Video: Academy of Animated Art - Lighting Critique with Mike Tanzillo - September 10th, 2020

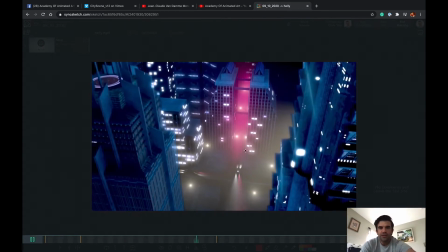4:13 So maybe go in and just see if you can get some more interaction between the headlight and the surrounding space. I think that was everything I had with this one, because I think it is looking really nice. The only other thing too is it looks like,
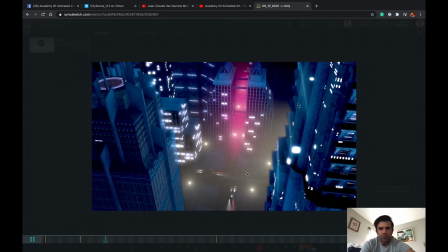4:28 I'm seeing this, it looks like this car coming across this way drives through, like it looks like there's a median there, or just like a thing of concrete. You may just want to take that away because it looks like it just drives right through it. And yeah, I think that's it.
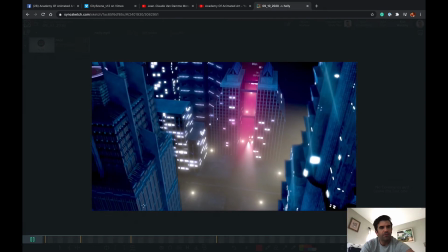4:43 But I love the color palette again. I think it's working out really, really well. I think we can possibly continue to work on like just vignetting and just darkening here in the foreground. Oh, and the last thing I was going to say, maybe throw a light or two back in this region, just because it's a little bit of like a dark void back over there.
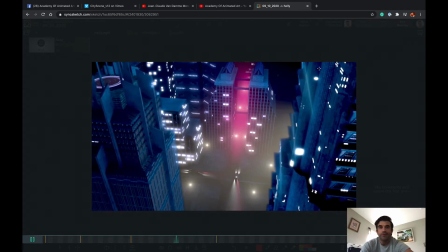5:01 So just like a hint of another building would be great. But yeah, really, really strong stuff, Holly. This has come along.
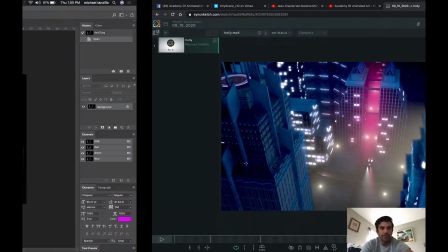5:07 This has come a long way, and I think you're getting really close. Okay, so now Danny's got some submissions over here, so we will talk through them.
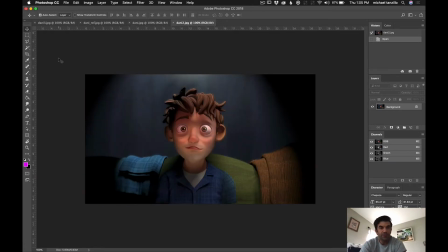5:15 First up, this one really close. The last few tidbit things that I would do would be number one.
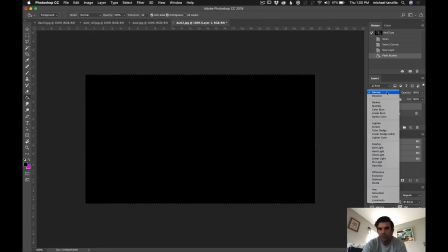5:28 I'm just going to do this here real quick so we can look at the luminosity.
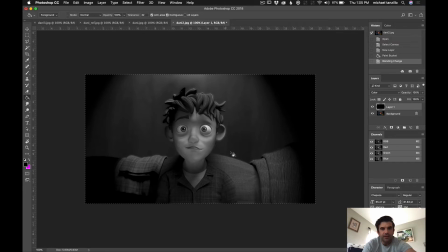5:34 So I would actually, I think the face can get a little bit brighter and the background get just a touch darker. Maybe the background doesn't need to go darker, but like the face, I think
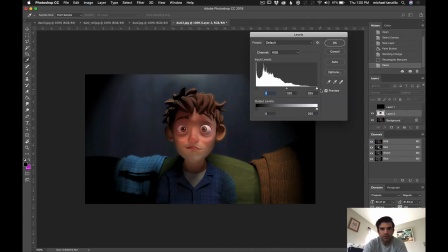5:50 we can push that just a little bit brighter.
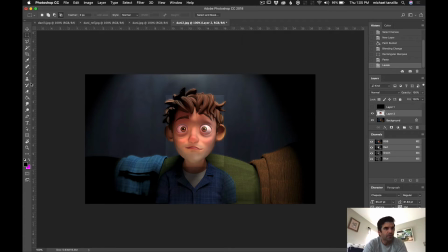5:55 Just to get him to pop off the background just a touch more. And then additionally, something like that. And then additionally, I would pull a little bit of the red saturation out of the eyes.
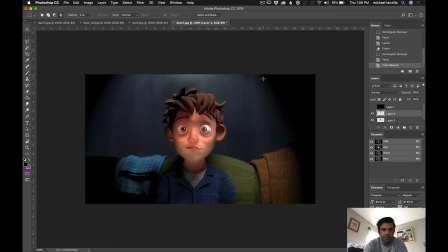6:15 This way.
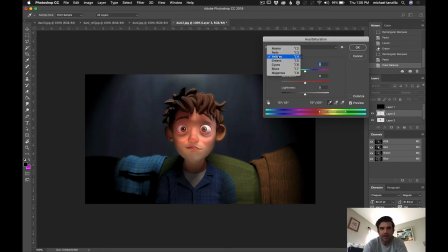6:16 Just because like I'm seeing just like a pink kind of haze on the eyes in there, and I think we can.
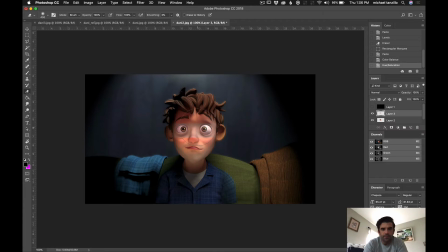6:25 And I'm just talking about the eye whites now. And I think that would be that.
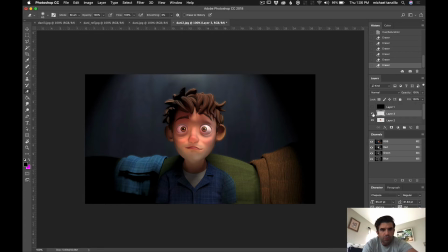6:43 Okay. So just pulling out some of that pink, I think would be very beneficial. Again, lightening up the face just a touch. But other than that, I think this is looking really good. Maybe just, and then if you're lightening up the face, I think maybe just like a touch more
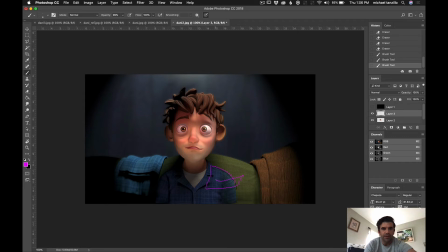6:58 light on the shoulders, maybe, and maybe like a little bit down there. But other than that, really, really good stuff overall.
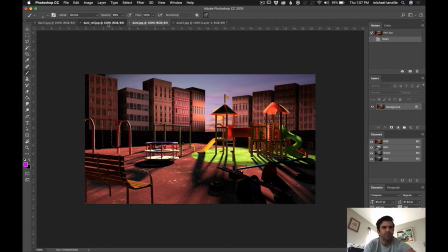7:06 Let's talk about this one. So this one still needs some work. I feel it's interesting because I may have steered you wrong in the last critique by talking about the light scraping down the buildings, because now all it feels like is the sun is in front of those buildings instead of in the far distant sky.
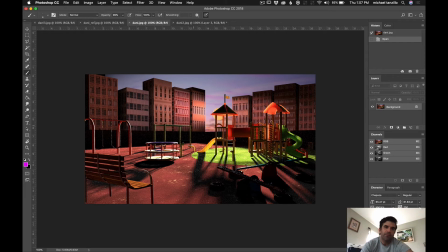7:26 So perhaps we should read them. It should maybe read as more silhouette-y kind of stuff. So all of this is silhouetted, and then the playground elements are in the foreground. So let's try that for the next iteration, and really, and I know you're going to nuke out the sky in the comp,
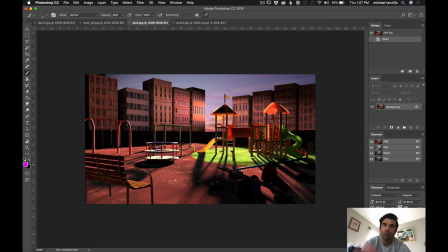7:43 but let's go ahead and take a look at that, because that will matter so much to the final look.
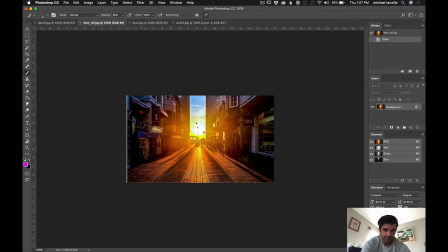7:48 You know, things like let's see what you reference that. Like, look at the dark points. Like the black points around the sun itself, like these areas in here, they're not getting very dark at all. It's really only when we get far away from the sun's influence do we start to see super darks.
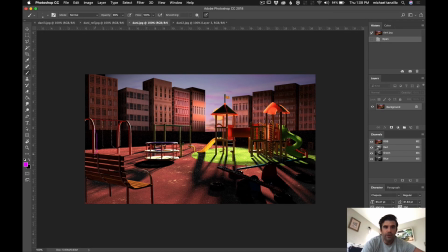8:06 And so like that would be over here. And so like all of these dark values in here are going to get kind of obliterated by the sun and just like by the haze and the glow that goes over top of that.